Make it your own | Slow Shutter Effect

slow shutter, what it really means and how you can use it to create your own custom effects.
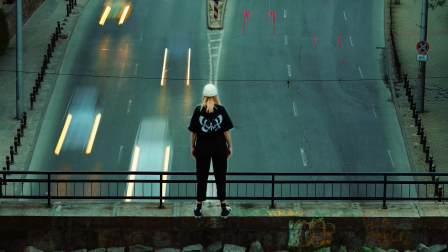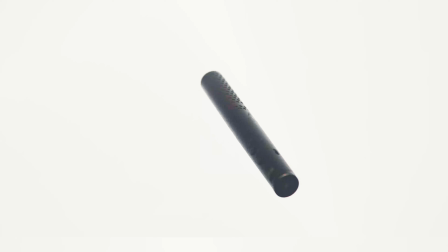I have always loved to incorporate slow shutter into my projects.
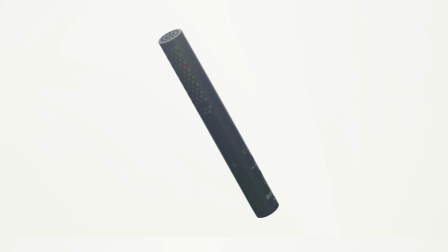It's really an effective way to stimulate the story you're trying to tell and to provoke the viewer with visual that we are not used to seeing all the time.
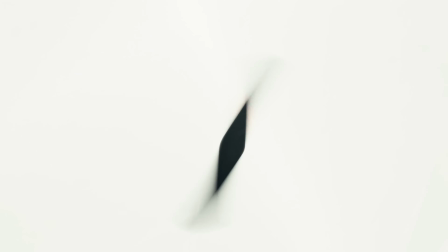Recently I made this specific slow shutter transition, and subconsciously it may have been inspired by the time slipping scene from Loki.
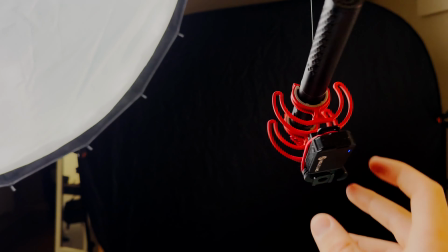So that is the one specific effect I want to share with you and how you can achieve it. But first, what is slow shutter?
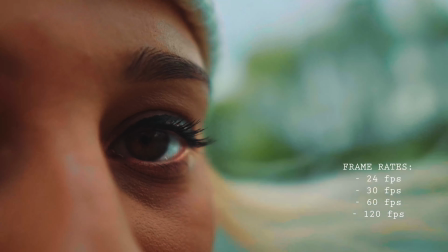The standard frame rate for filming that your eyes perceive in the most natural way possible is 24 frames per second.
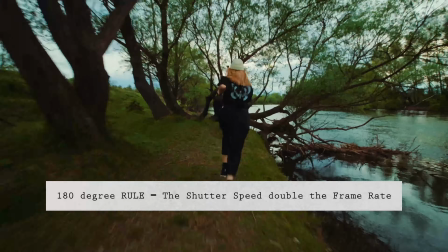And the 180-degree rule states that your shutter should always be
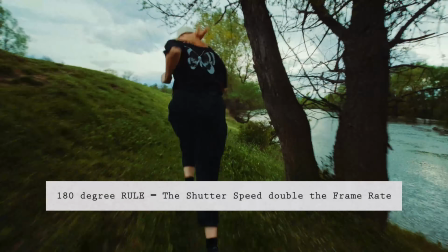double the frame rate in order to have the most natural motion blur in the picture. But what happens if you lower the shutter to 15, 10 or 8 frames per second?
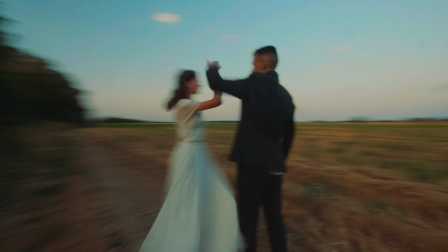Your camera captures the light in only a few images, like 15, 10 or 8.
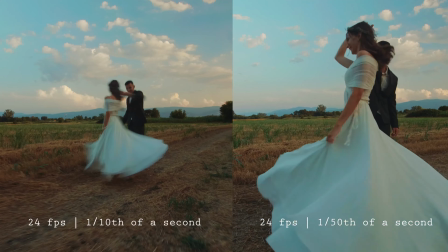But because it is with really slow shutter speed, you get all of these blurry motions in each frame.
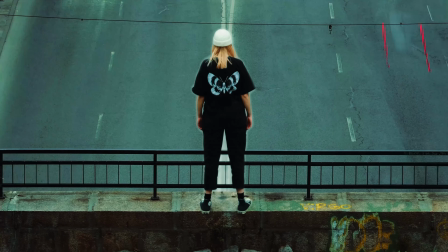I have tried to use it in many ways for time lapses, adding more motion for a scene and so on, but I wanted to see if I can create some kind of a transition with it specifically for a stationary shot on a tripod,
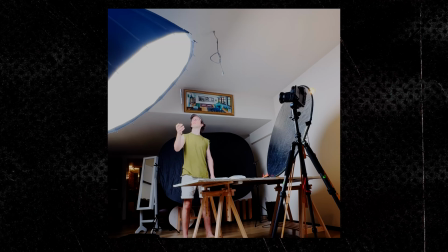as I had to film this scene alone. And it was quite easy to pull that off actually. All I needed was to film the same scene from the same angle, but in different shutter speeds.
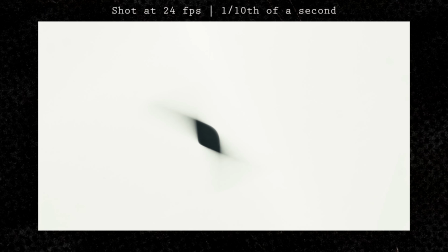One in slow shutter, making the motions blurry and dreamy,
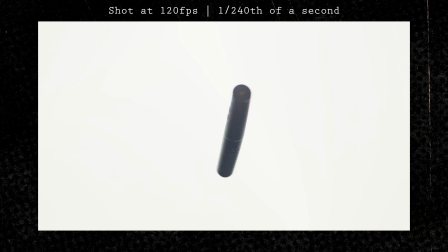and the other one in high shutter speed, making it possible to slow down the footage afterwards. After that, it is a matter of stacking both of the shots on each other and finding the right moment for making the cut.
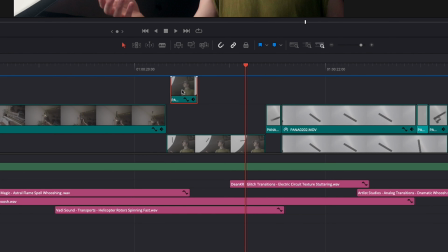For the shot with me in it, I simply overlaid the low shutter speed over the normal shot and changed the opacity to lighten.
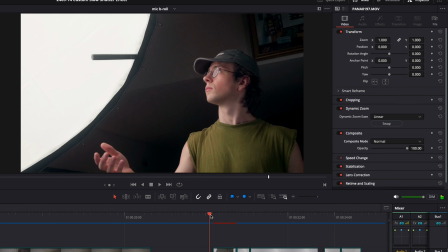That way I have both clear borders of my face and glitching part of it, you know, something like the time slipping in Loki. For the shot with the spinning mic was the other way around.
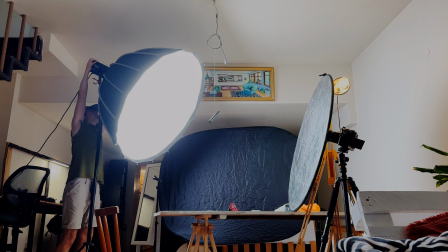I still overlaid the clips, but as the shot was made against the white background of the softbox, I changed the opacity to darken.
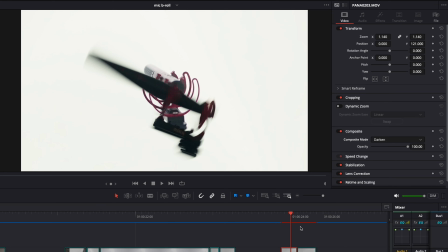That way I could extract only the dark part of the image, which is the hanging and spinning microphone. I guess you have to play with it, depending on the surroundings that you're filming it in, but in most cases you would want to overlay the shots and in some way change the opacity.
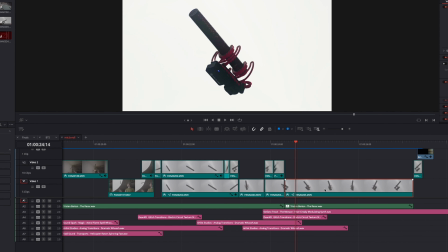Also, a key factor in making it seamless is using a speed ramp.
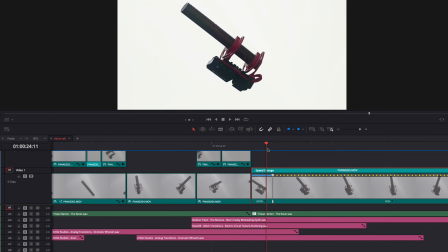I slowed down the high shutter speed footage, and then right before cutting to the lower shutter speed shot,
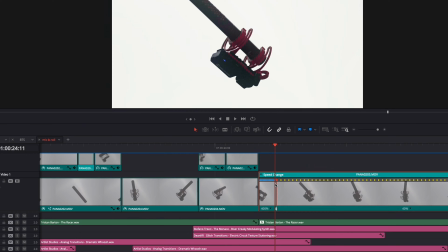I increased the speed and it all just flowed together.
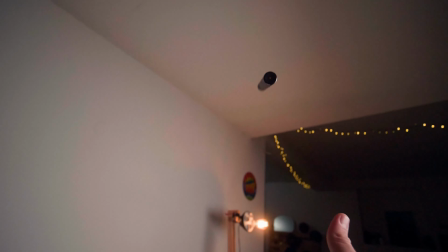Speed ramping always gives you more control of how each shot is flowing and going into the next one. And finally, to finish it off, you have to put your head down and find the right sound effect that will make it just so much more realistic and will captivate all the senses of the viewer. For example, hear it without sound effects and only music.
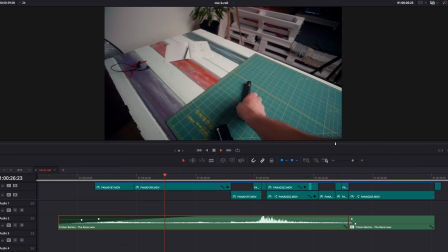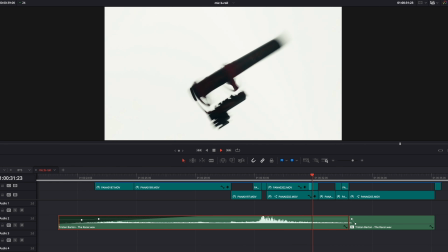And now with sound effects.
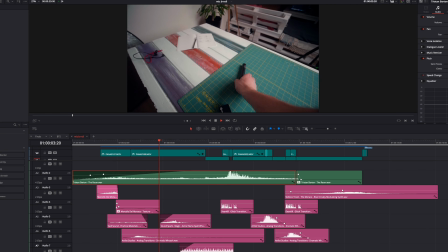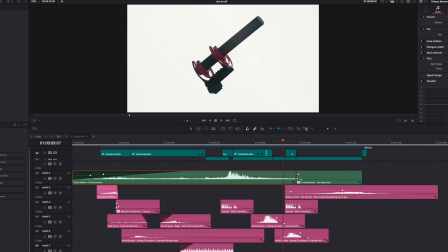The difference is noticeable, right?